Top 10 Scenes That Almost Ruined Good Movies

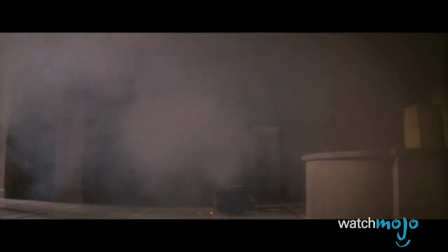0:01 Why did they have to do that?
Welcome to WatchMojo.com, and today we're counting down our picks for the Top 10 Scenes That Almost Ruined Good Movies.
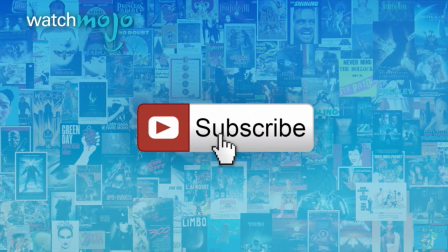0:13 Before we begin, we publish new videos every day, so be sure to subscribe for more great content!
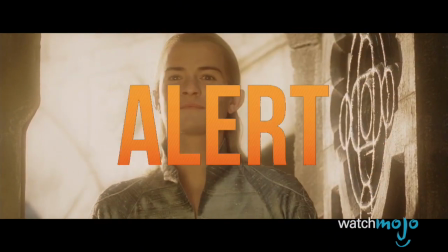0:18 For this list, we'll be looking at those scenes which were so bafflingly terrible that they almost ruined an otherwise perfectly fine movie.
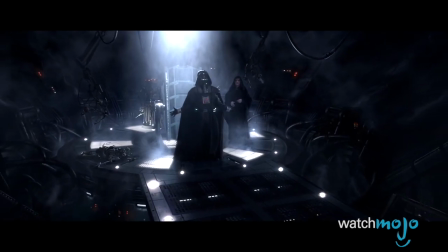0:25 This can be due to a variety of factors, including laughably bad plot decisions, bad special effects, or disappointing character deaths, among others.
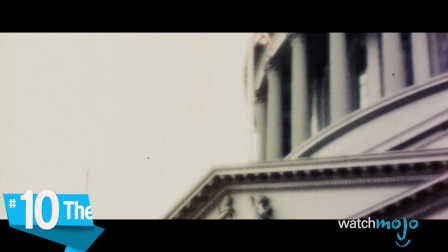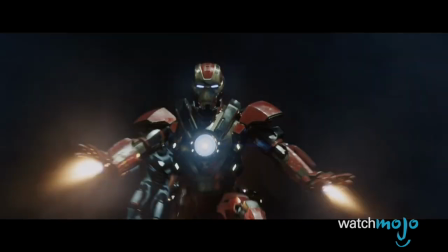0:42 Iron Man 3 may not have been the greatest superhero movie of all time, but it was still solid entertainment.
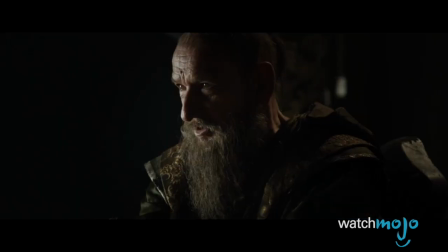0:47 Robert Downey Jr. was his typical charismatic self, the special effects were fantastic, and the Mandarin was menacing, badass, and rather unique. until he wasn't.
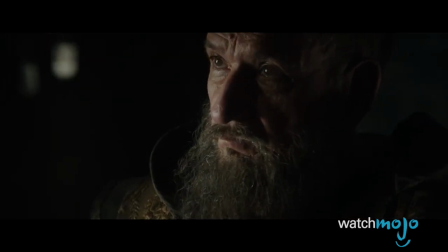0:56 The Mandarin, who is arguably Iron Man's greatest enemy, was first portrayed as a terrifyingly psychopathic man, complete with an intimidating voice and a threatening demeanor.
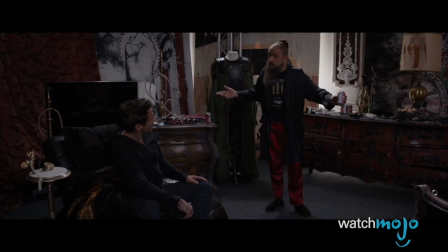1:05 And then we find out he's just a goofy, bumbling idiot and a washed-up, drunk of an actor.
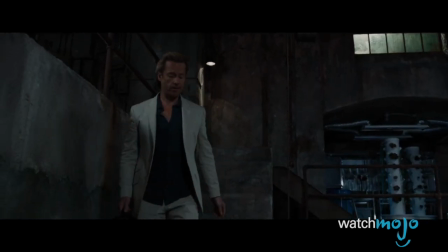1:09 To make matters worse, Killian ends up being the big bad, and he's as cliché as they come.
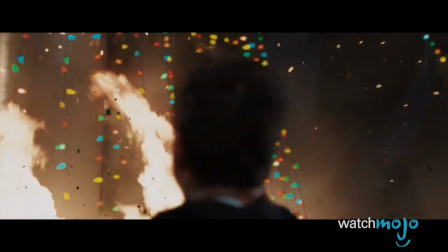1:15 I AM THE MANDARANCE!
Number 9. Bond Surfs a Tidal Wave, Die Another Day.
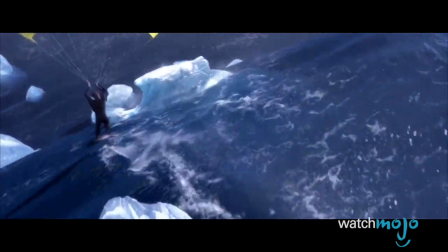1:22 Global warming is a terrible thing.
We're pretty sure that it was this scene alone, which spurred on the producers to reboot the franchise.
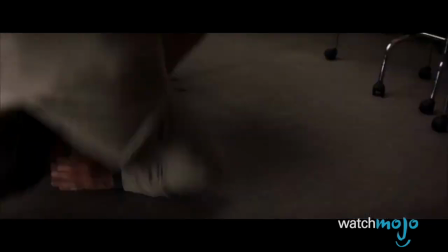1:31 It's just so...awful. Die Another Day was certainly no masterpiece, but it was a fairly enjoyable and campy romp.
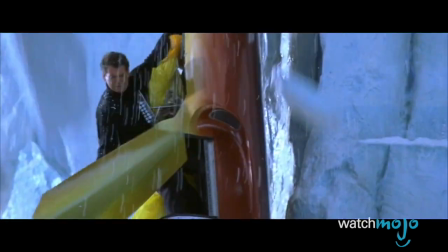1:36 And then there's this scene, which sees Bond surfing a massive tidal wave, which is the result of an orbital satellite shooting solar energy at a bunch of ice.
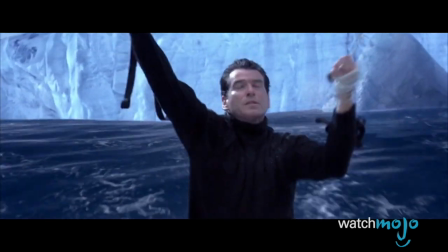1:44 We can hardly say that without laughing. It also looked horrendous. Even for 2002, the CGI was laughable.
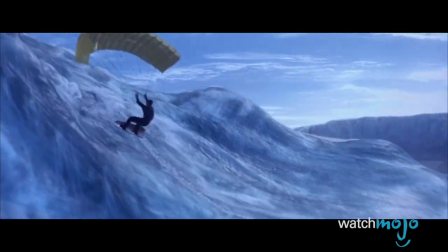1:50 A series known for its practical stunt work was now resorting to CGI, and it all but ruined the series.
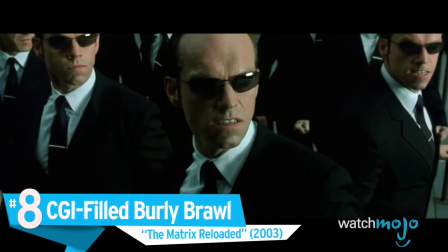1:58 Number 8. CGI-filled Burly Brawl – The Matrix Reloaded
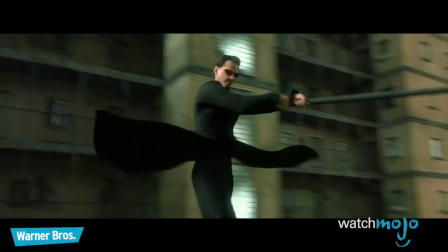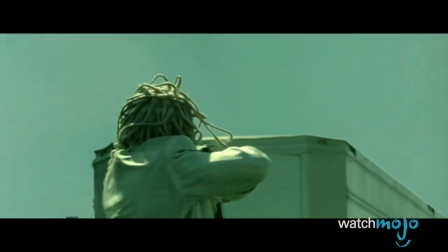2:09 It's baffling to us how a movie with such an amazing action scene as the freeway chase can also contain… whatever this is.
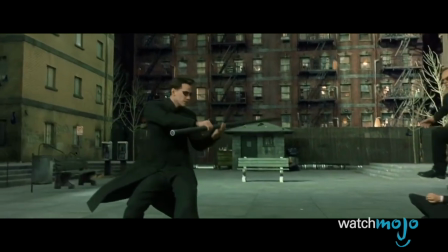2:15 The original Matrix was renowned for its mix of practical and special effects. as it managed to seamlessly blend the two into movie magic.
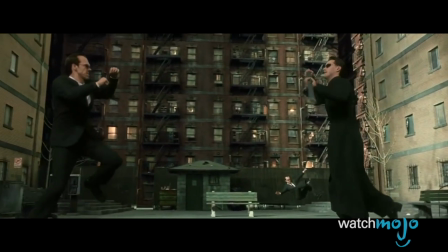2:22 And then there's the Burly Brawl, which looks like it was ripped straight from a bad video game. Hell, we're pretty sure even bad video games looked better than this in 2003.
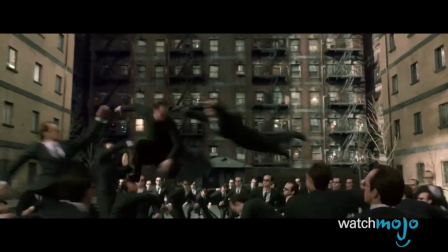2:30 The scene has good premise, but it's totally ruined by the bad TGI, bowling pin sound effects and obvious stunt doubles.
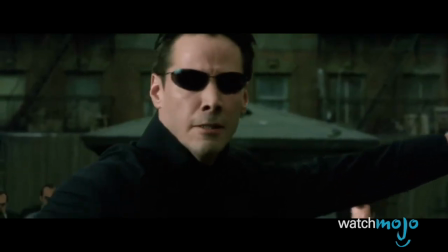2:36 We'll just chalk it up to a glitch in the Matrix.
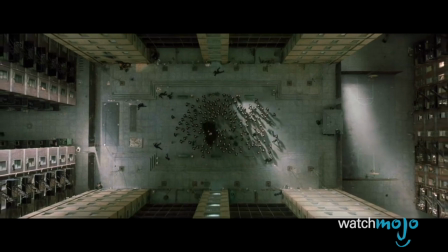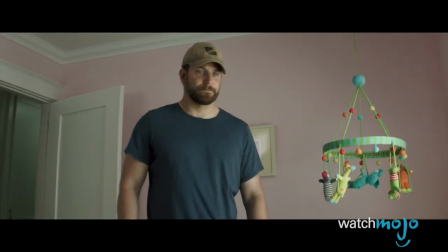2:43 Number 7.
Fake Baby – American Sniper I see you, I feel you, but you're not here.
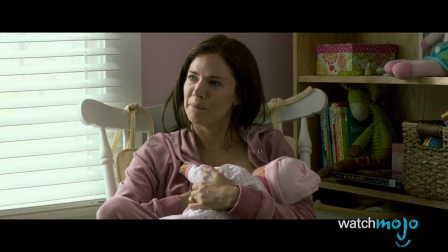2:52 Who knew that a simple prop could cause so much laughter?
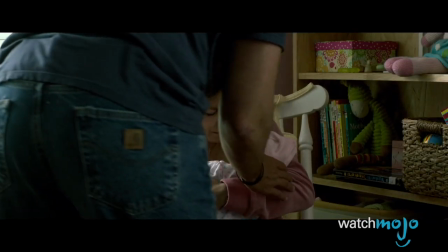2:54 During the scene where Chris Kyle holds his baby in the house's nursery, viewers couldn't help but notice that the baby looked particularly fake and ridiculous.
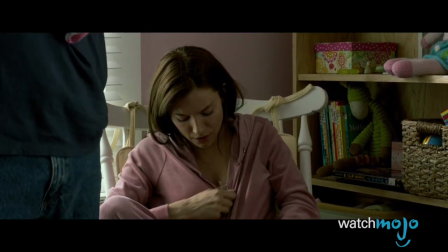3:02 The prop baby was so painfully obvious that it immediately took audience members out of the movie, prompting viewers to gather online to poke fun at the doll and the scene.
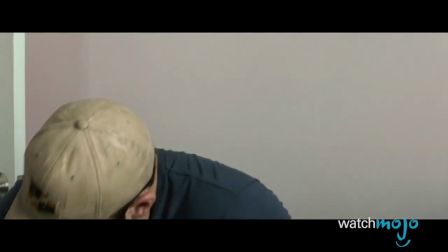3:10 The fake baby was a huge misstep for such a dramatic and important scene, and it almost turned the war drama into an unintentional comedy.
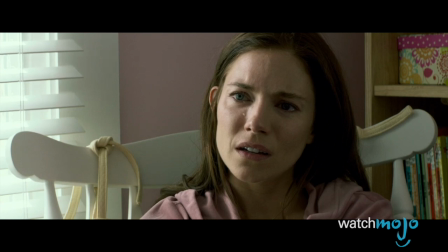3:17 We expect better from you, Mr. Eastwood.
It's true.
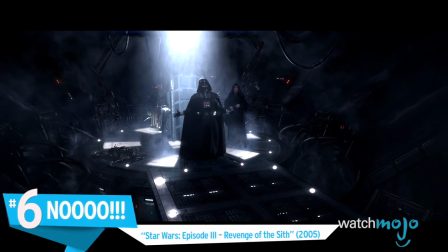3:22 Number 6. Noooooo. Star Wars Episode III, Revenge of the Sith.
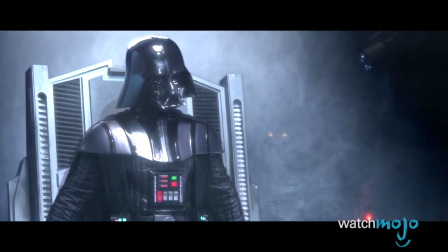3:28 I couldn't. She was alive. I felt it.
Damn it, Revenge of the Sith, you were actually a good movie, so why did you have to go and do that?
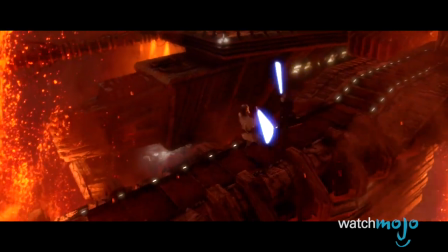3:37 This final installment of the prequel trilogy was easily the best of the three, providing audiences with both thrills and poignancy.
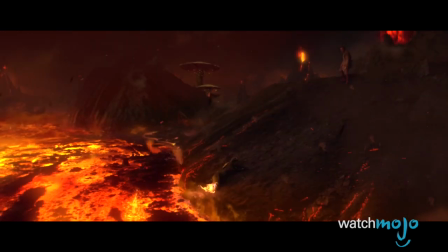3:43 It was tragic to see Anakin turn to the dark side, and his burning in the lava was both horrifying and sad.
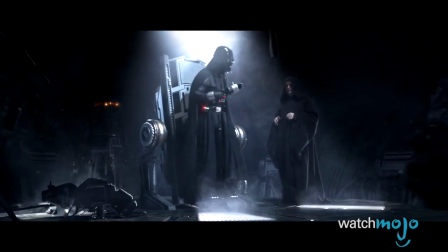3:49 His awakening in the Vader suit should have been iconic, but then his extremely corny yell of anguish ruined the mood, turning this beautifully tragic scene into a farce.
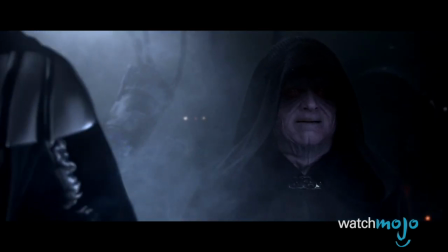3:57 We were waiting decades for this moment, and this really tarnished the experience.
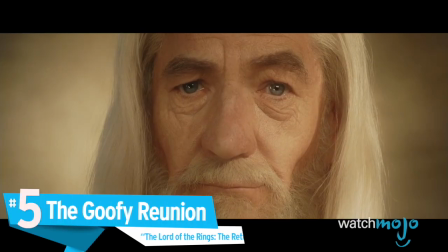4:06 Number 5.